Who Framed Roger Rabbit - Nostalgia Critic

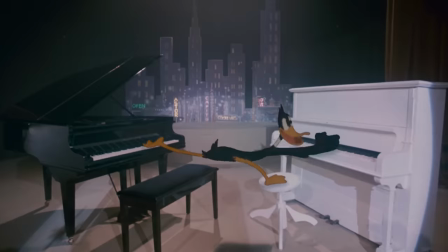499s Does anybody understand what this duck is saying?
Seeing these two together blew my mind.
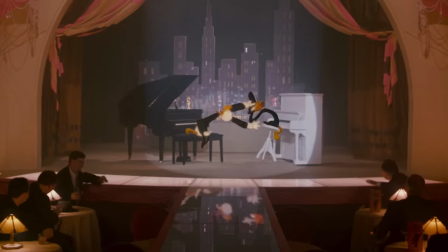505s
It was amazing not only to see them interacting off each other, but the original voice actors performing them as well. Sort of. Mel Blanc was still alive to voice Daffy and Donald as a mix of replacement Tony Anselmo and archived audio of the original actor Clarence Nash.
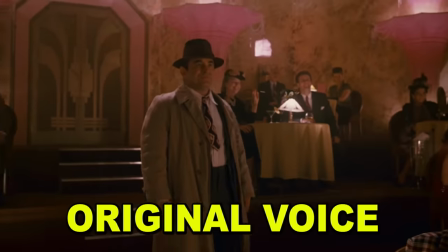521s Oh, God, you stop and let go. I did it! Oh, yeah!
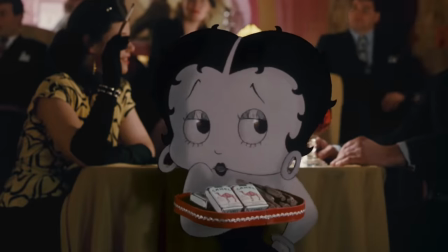526s This is hot stuff!
It's also cool that Eddie is still friends with some tunes, like Betty Boop, still voiced by the original actress Mae Quistelle.
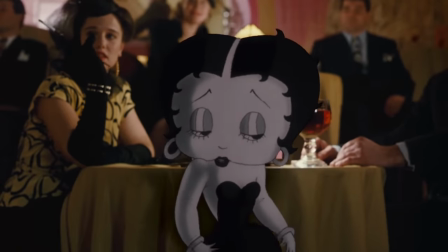533s Work's been kind of slow since cartoons went to color, but I still got it, Eddie!
Yeah, you still got it. So, can I get a menu, or...?
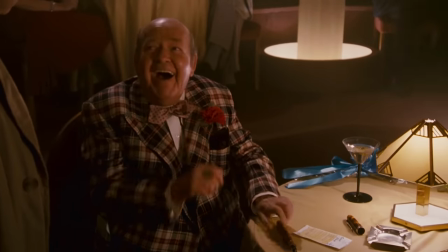546s
After meeting the owner of Toontown, Marvin Acme, played by Jay Sherman... Oh, I mean Stubby K, sorry, I always confuse those two.
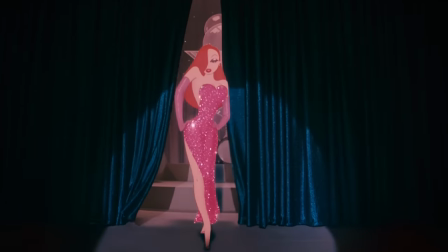552s
This is Stubby K! We're introduced to Roger's wife, Jessica. The first... furry?
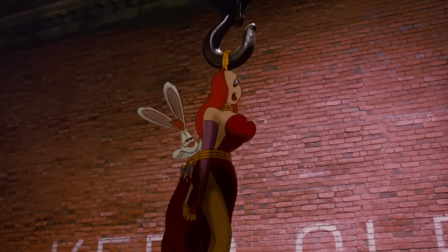558s I want you to know I love you. I've loved you more than any woman's ever loved a rabbit.
But I get the feeling not as much as any man has ever loved a rabbit. Voiced by Kathleen Turner and accompanied by, I think, the crows from Dumbo.
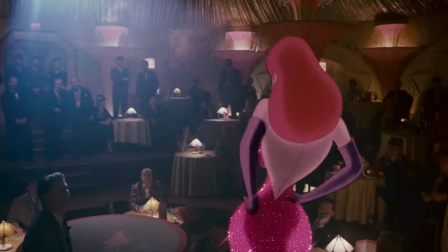572s
I gotta deal with being a minority and a minority of the minority and nobody's supporting my ass. Let's just call it, Jessica's intro was many kids' sexual awakening. I know so many boys who went from, Yeah, yeah, girls are stupid. Well, well, you know, they're, uh, uh...
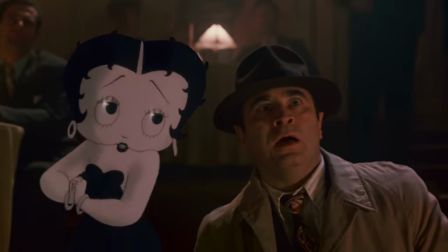589s She's married to Roger Rabbit. What a lucky girl.
I hear his dick is huge.
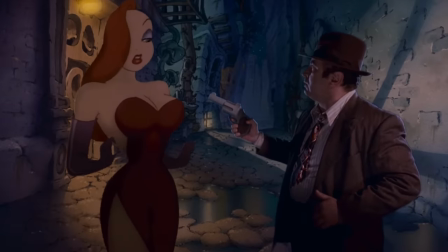597s
Unlike some other bombshell toons, though, she is a legit interesting character.
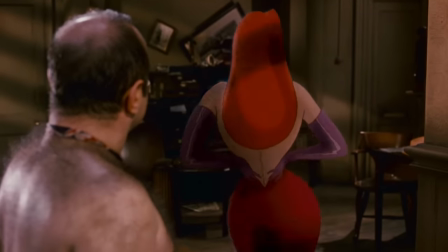602s
Despite her proportions being pretty hilarious, she looks like an hourglass if the Sahara Desert filled it up.
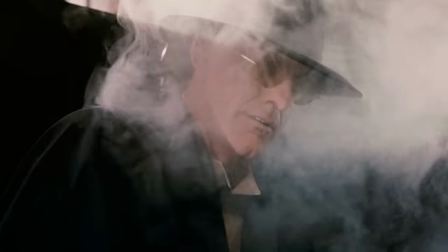607s
She is written very mysteriously. While the villain of the film is rather clear, you're not always sure whose side she's on.
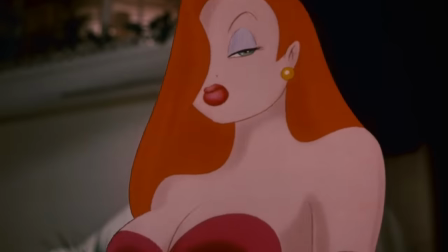614s
Does she love Roger or is she using him? As a cartoon human, is she more on the toons side or people's side?
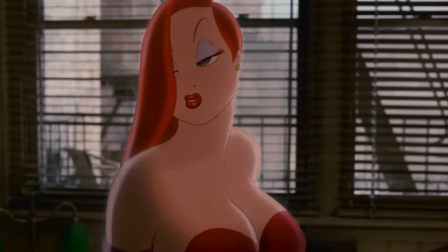620s
Through most of the film, either is believable. Plus, everyone's reaction here is priceless.
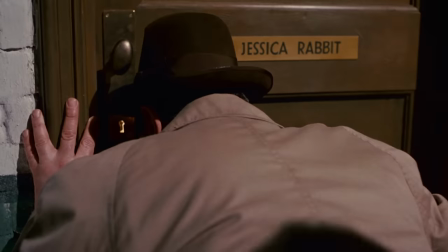626s
And... When Eddie is found peeping in her dressing room, the gorilla bodyguard tosses him out.
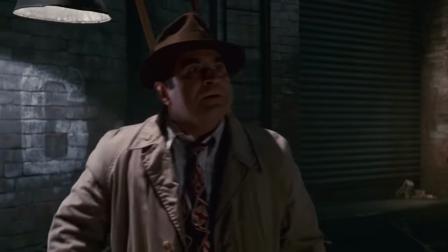634s Booga booga!
Burn.
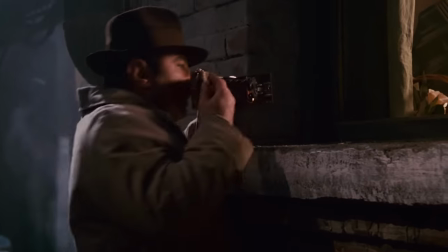638s
While roaming down Gotham City, he peeks into her dressing room and finds her and Marvin Acme playing patty cake.
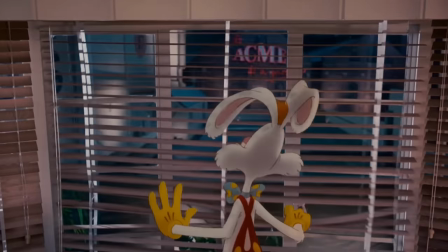644s
Which, of course, is literally playing patty cake. But to a tune, that's home base and purchasing the 1927 Yankees.
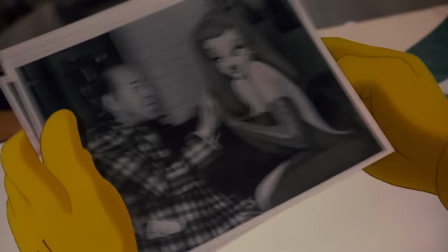650s I don't believe it! It can't be! It just can't be! Jessica's my wife!
I love the faster he looks at, it actually starts to animate like a real cartoon.
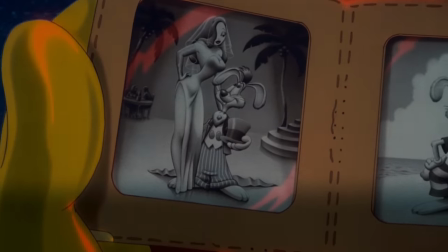659s
But probably the biggest shock about this is, despite not seeing Roger and Jessica together often, you do weirdly buy them as a couple.
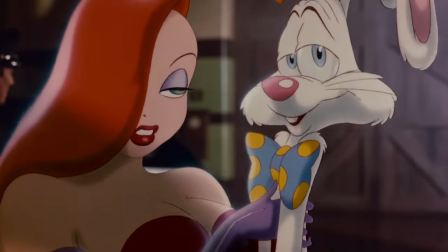668s
They're polar opposites, but the way they talk about each other still shows they care for one another.
No, no, no, I love my husband.
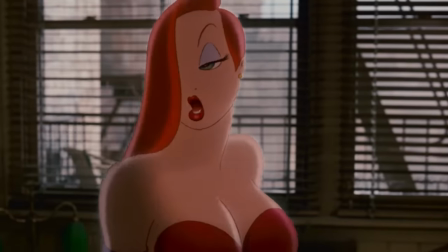675s You've got me all wrong.
Think Mel Brooks and Anne Bancroft if Brooks was less animated. This is followed by not only a great moment, but one of my favorite moments in film history.
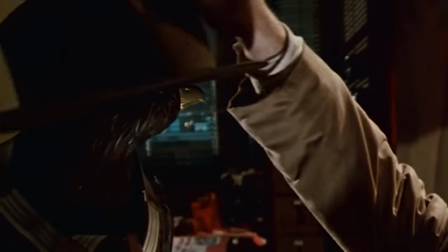689s
We see Eddie hanging up his hat on a Maltese falcon, nice touch, and looking over old pictures of his brother,
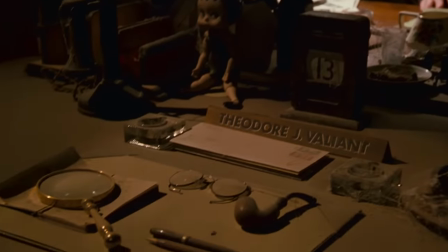695s
as we're given a 100% visual history of their life together. It's hard to cite every detail in this one shot.
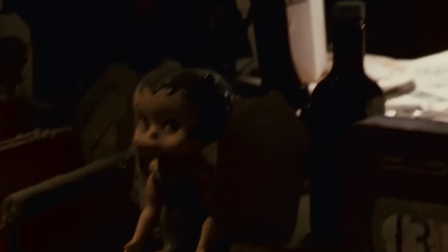703s
The Betty Boop doll indicates maybe he was nicer to her because his brother liked her.
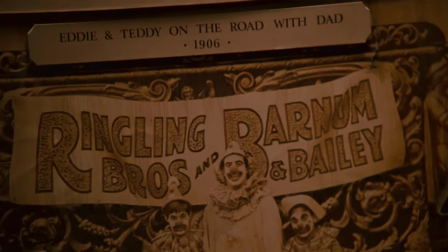708s
The picture of their dad and them in the circus shows how fun-loving he used to be while also foreshadowing his tumbling act.
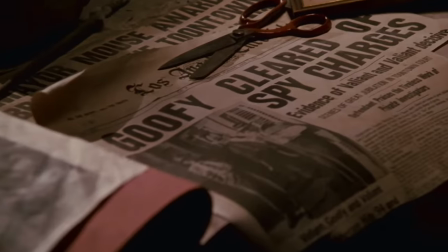713s
The headline shows he used to work with Toons a lot, though how did Goofy get accused of this when Donald has the more damning footage?
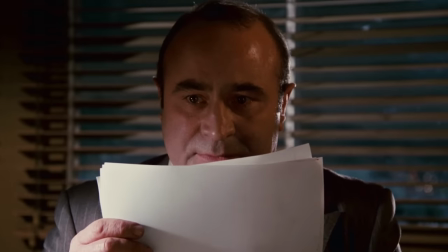719s
And Hoskins' look here along with the stellar music is enough to make anyone teary-eyed.
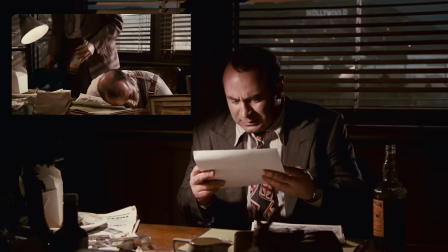724s
And on top of that, in the same shot, they had to change the background to morning, empty his bottle of alcohol, take off his jacket,
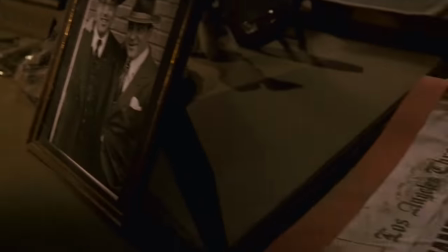731s
adjust the lighting, and all without their shadows ever getting in the way or running into the camera operator,
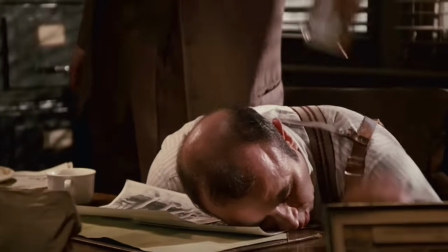737s
it hits you what an emotional and technical achievement this one shot really was. Christ, this movie is so good!